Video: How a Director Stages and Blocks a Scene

So after spending 30 minutes reshooting the scene with the shoulder cam, we gave the brushless gimbal motor stabilizer one more chance. I first let my second cameraman Chris take a shot at the scene but he hadn't walked the camera move before so I took the realm.
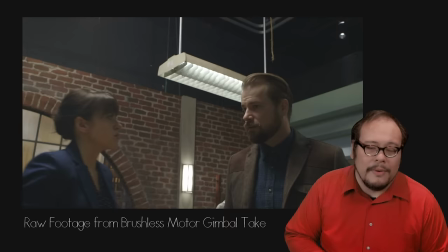12:57 I was tired but on the very first take the gimbals just weren't going to cooperate with us.
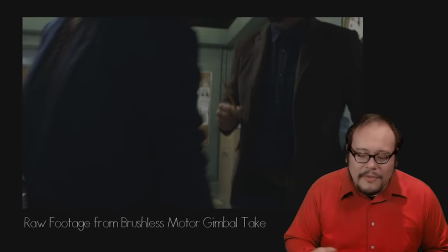13:03 After one take my arms were completely giving out and at the end of the run I made the executive decision to move on without the shot. This experiment illustrates something very important that isn't really talked about much with these brushless motor stabilizers. I've seen some spectacular footage in press releases but the fundamental truth about brushless
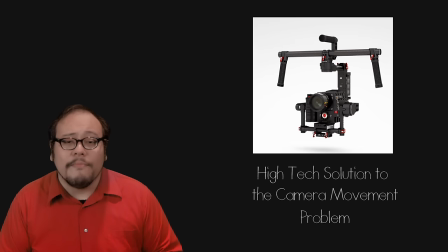13:24 motor stabilizers is they are a high tech solution to the camera movement problem.
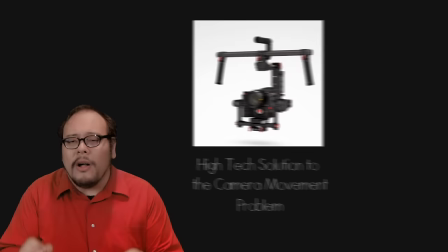13:30 Each brushless motor, each battery hookup, the The computer software, the wireless control, the accelerometer,
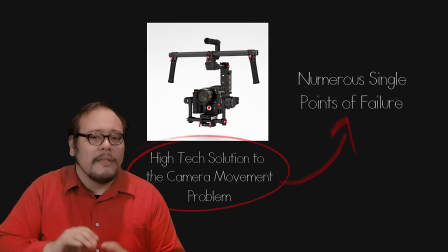13:36 all of those are single point failures which means if any one of those fails, the whole system fails. On the contrary, the center of gravity stabilizer has just one single point failure, the gimbal. There are no other moving parts, they are a very low tech solution to the camera movement problem.
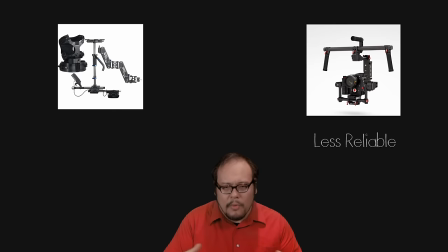13:56 Does this make the brushless motor stabilizer inherently bad? Of course not, but it does make it less reliable and more temperamental on set. Flying a center of gravity stabilizer although requires skill and practice takes a lot less muscle and once you have it balanced you have to do very minor maintenance on it to keep it working throughout the day. Because we were shooting on this C300 using a Cine lens, I think our problem was we had too much weight for the gimbal setup. setup. We also didn't have the passcode to get into the software so we really couldn't say we gave the brushless motor stabilizer a fair shot. But in the real world with all the imperfections that come with it, maybe we did. Let's switch back to the blocking.
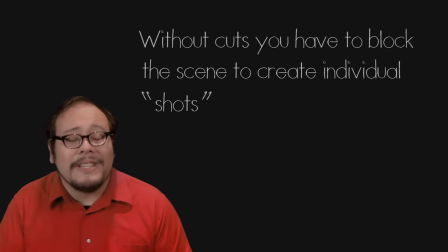14:41 Since there was going to be no cutting in the shot, you have to block the movement to create little individual compositions and then link them all through movement.
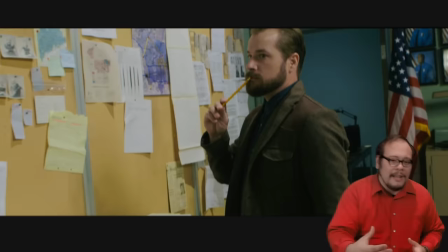14:50 I wanted to demonstrate the power relationship between the sergeant and the detective which means I wanted her to always be leading him along.
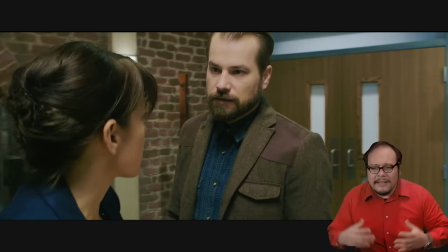14:58 As a result, she tends to always be closer to the camera than he is. Notice that they discuss the details of the case at his desk.
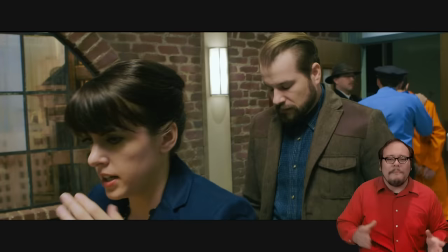15:06 She puts up her hand on her face in frustration. This is almost like a shield to bad news.
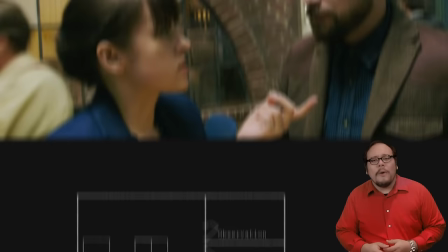15:12 Ultimately turning her back on him completely and not making eye contact until she comes up with a solution.
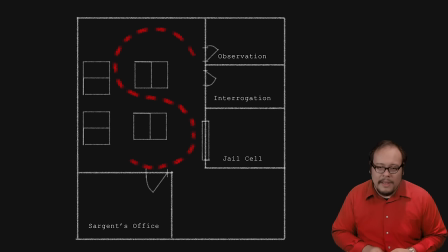15:19 From here I wanted her path to take us around the corner desk by the jail cell and into the sergeant's office creating an S movement. At first she had trouble with this direction because she needed motivation to take an indirect path so I had her drop off an envelope at the desk.
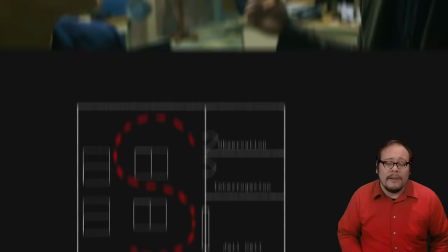15:35 You can't see it in the take but it makes sense for her character.
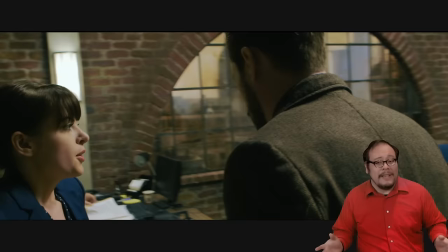15:39 Unfortunately that area by the jail cell is really darkly lit so I had them scurry through that spot as fast as possible.
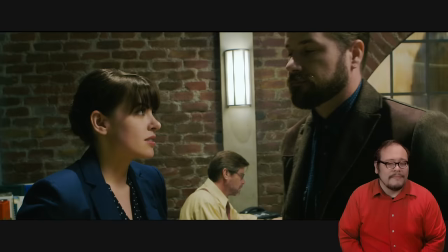15:46 When they get to the office, she ends up being bathed in light while he is wrapped in shadow, a perfect visual symbolism of the relationship.
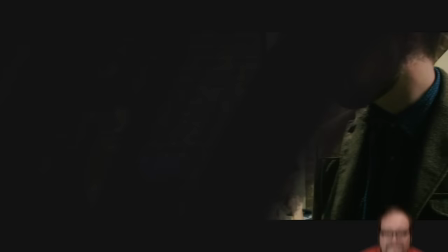15:56 But once again, a good visual metaphor that occurred completely out of dumb luck. So far we've been playing this scene like it was straight out of something like Law and Order. Let's try something a little different.
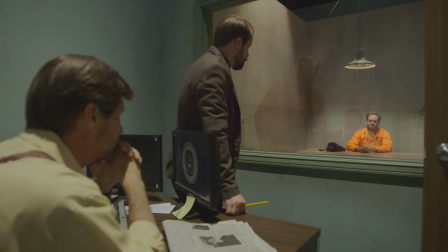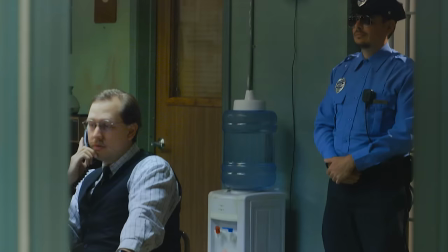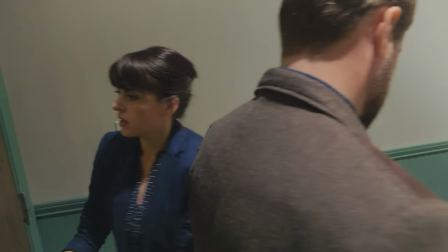16:25 Captured. Detective, make it quick. I only have a minute. Any news on the Mendoza case? Ah, Jenkins isn't talking.
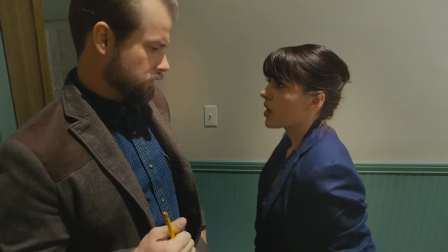16:32 He's been in there for 15 hours. Exactly. One hour before we legally have to release him. And the forensics?
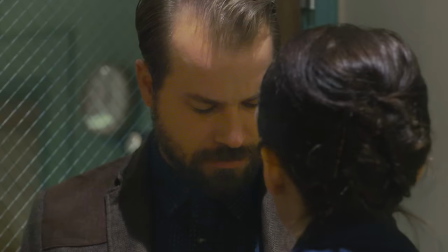16:38 Toxicology came back negative. The blood work is clean. There's no fingerprints at the scene, so it looks like we're at a dead end.
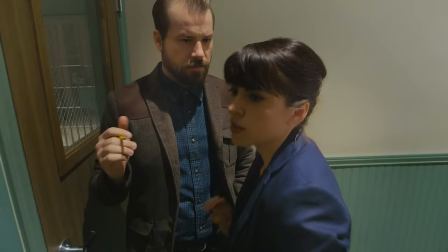16:44 I don't like dead ends. I don't like losing. We're fighting the clock on this one.